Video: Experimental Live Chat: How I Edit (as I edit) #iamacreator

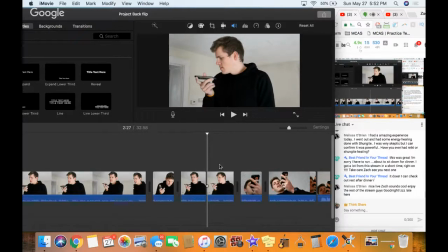(45:21)
So I think also right there, I could probably just cut straight to some of the exercises I end up doing.
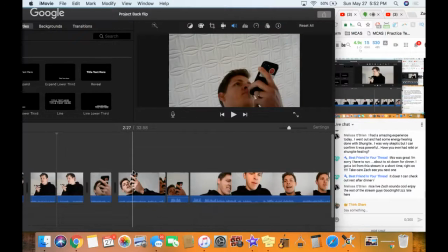(45:28)
So this is the rest of my phone conversation, which I had fun having with her. But it might not be that interesting to a viewer, but let's double check.
Besides not hurting yourself.
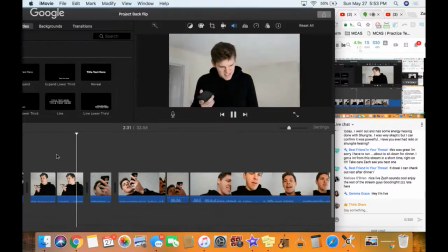(45:40) I'll send you videos or stuff that might help you. I think you're going to get this in no time. We're going to be feeling loaded.
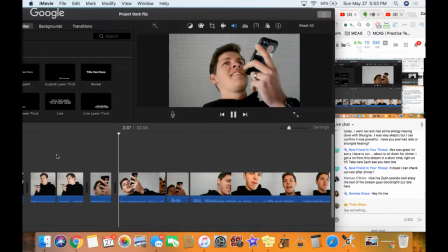(45:46) Sweet. All right, cool. I'm digging it. All right, so let's aim for Friday and we'll have the information, okay? Yep, thank you. All right, cool. Talk to you soon. Bye.
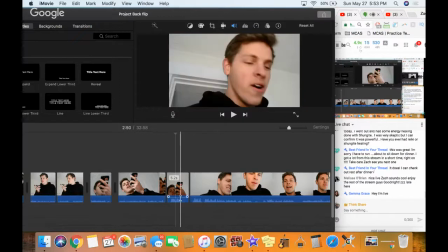(45:59) Bye. Yeah!
So, if you'll notice here, one thing that I think a lot of people don't – oh, thanks for letting me know, Gemma. I'll probably come on in a little bit. I might just leave it on to give you some watch time, but I might not actually watch it just because I do want to create this.
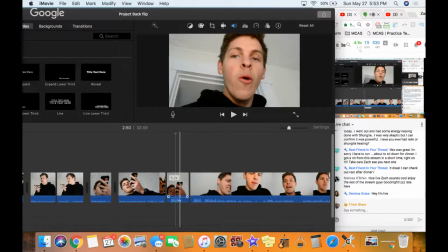(46:18)
Also, I'm not sure who the other people are on. I don't think any – is no one watching? I can't tell. It would appear that I'm the only one watching. That's fine. Feel free to jump over to her channel. Let's see.
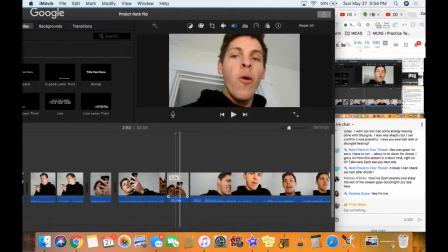(46:37)
So right here, yeah, right here, you'll see it's at 71%.
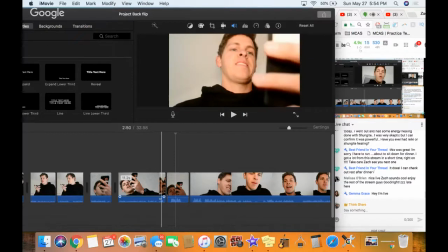(46:43)
Here, it's at 4,400%. Reason I did that is because I think a lot of people don't realize the impact that
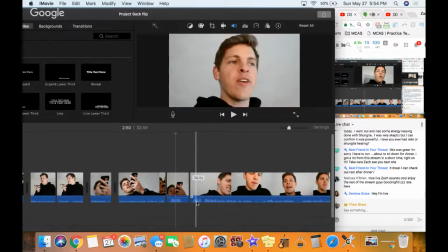(46:51)
it can have on someone watching when all of a sudden there's a giant volume change. So if your volume changes very rapidly, I recommend taking down the volume on that.
Next. Let's get it. Now we get it on schedule.
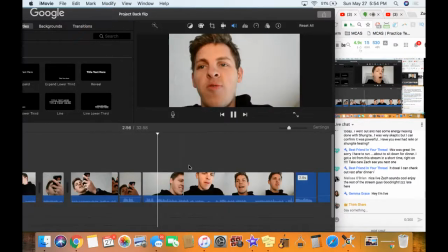(47:07) Now I'm going to watch these videos and I'll probably do some box jumps or something today or tomorrow to get my vertical even more up. And just try to not hurt myself. I'm pumped.
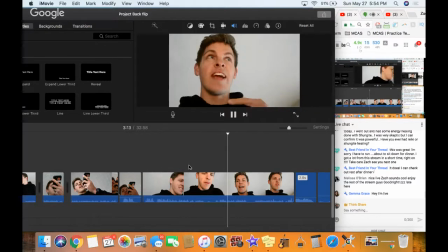(47:21) I don't think I've ever had someone that's trained and done it before that I've actually worked with. I've just done I don't know, I've worked with my friend Nelly, but I just told him we're going to learn how to backflip one day. He got it, and I didn't because he was All right, something, this is irrelevant to the story.
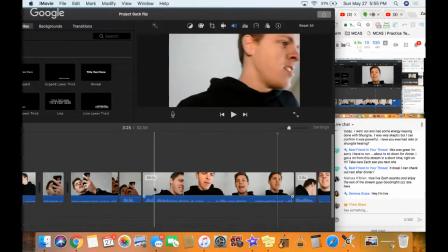(47:38)
I think right up to there is good, like, when I say, all right, it's scheduled, it's done now, I just got to practice.
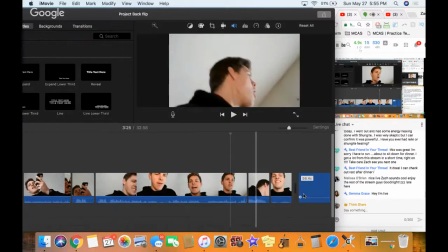(47:44)
And then I'll cut this all out, and I'll cut over to this part where I'm actually practicing, but I'm going to have this as B-roll.
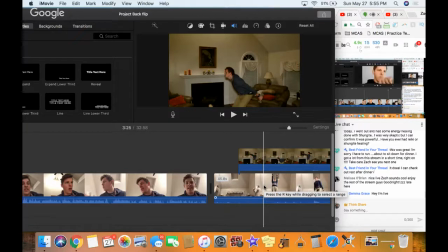(47:51)
So B-roll is where you have the video going, and you're just talking in the background.
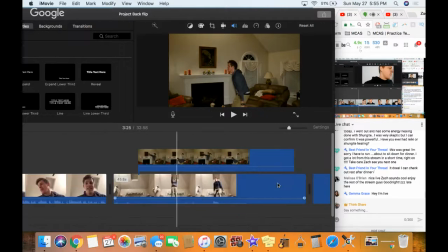(47:58)
So I'm going to show some of this. So if you'll notice, I have two camera angles. I thought this was funny because the cat walked in front just to give them a sense of like, this is my living room. Like, this is what's going on. But yeah, instead of, and I don't need this whole thing.
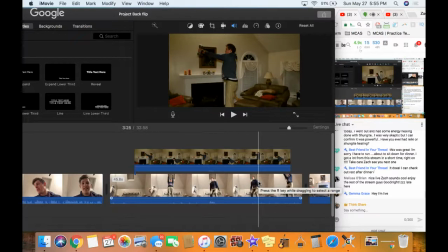(48:14)
This is 45 seconds. That's stupid. So what I'm going to do over this, I'm going to mute this whole thing. And with iMovie, kind of a cool thing you can do is say right here, I just want to cut out the volume and I want to speak over it.
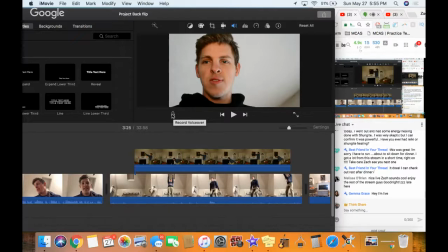(48:30)
This right here, record voiceover, I can literally record over this whole thing if I want to.
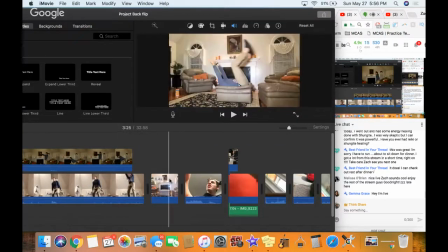(48:37)
I'm not going to do it at the moment, but all the way up through here. And I think, yeah, this is literally, I think I did a time lapse.
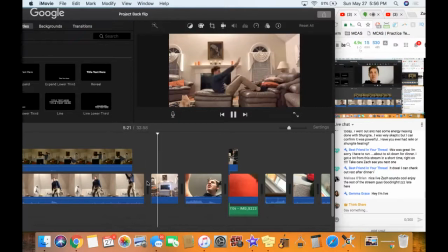(48:46)
Yeah. So this is a time lapse right here.
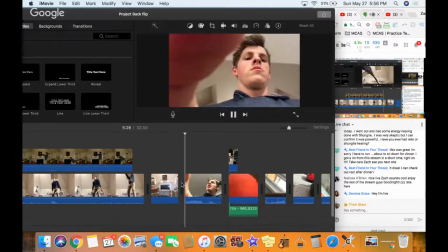(48:52) Oh, that's my goodness. 6 seconds, and then this one I got a headache. Oh my goodness, I'm getting a super headache right now just from doing those.
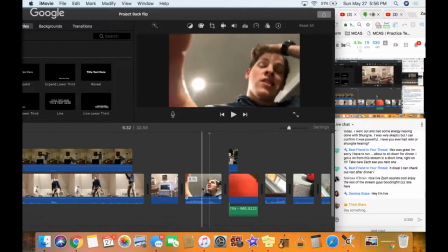(49:01)
So I think that's actually kind of funny, and I'll keep that. But yeah, I'm going to have this as B-roll.
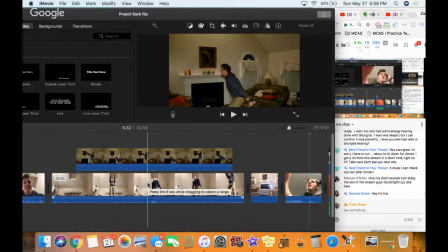(49:06)
I'm going to talk over it. I don't need 45 seconds of it, so this would be a good moment for me to cut some things out.
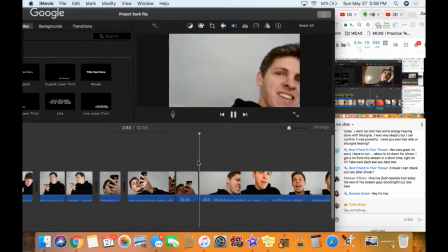(49:14)
So I'm going to come back over here.
Let's get it. Now we get it on schedule.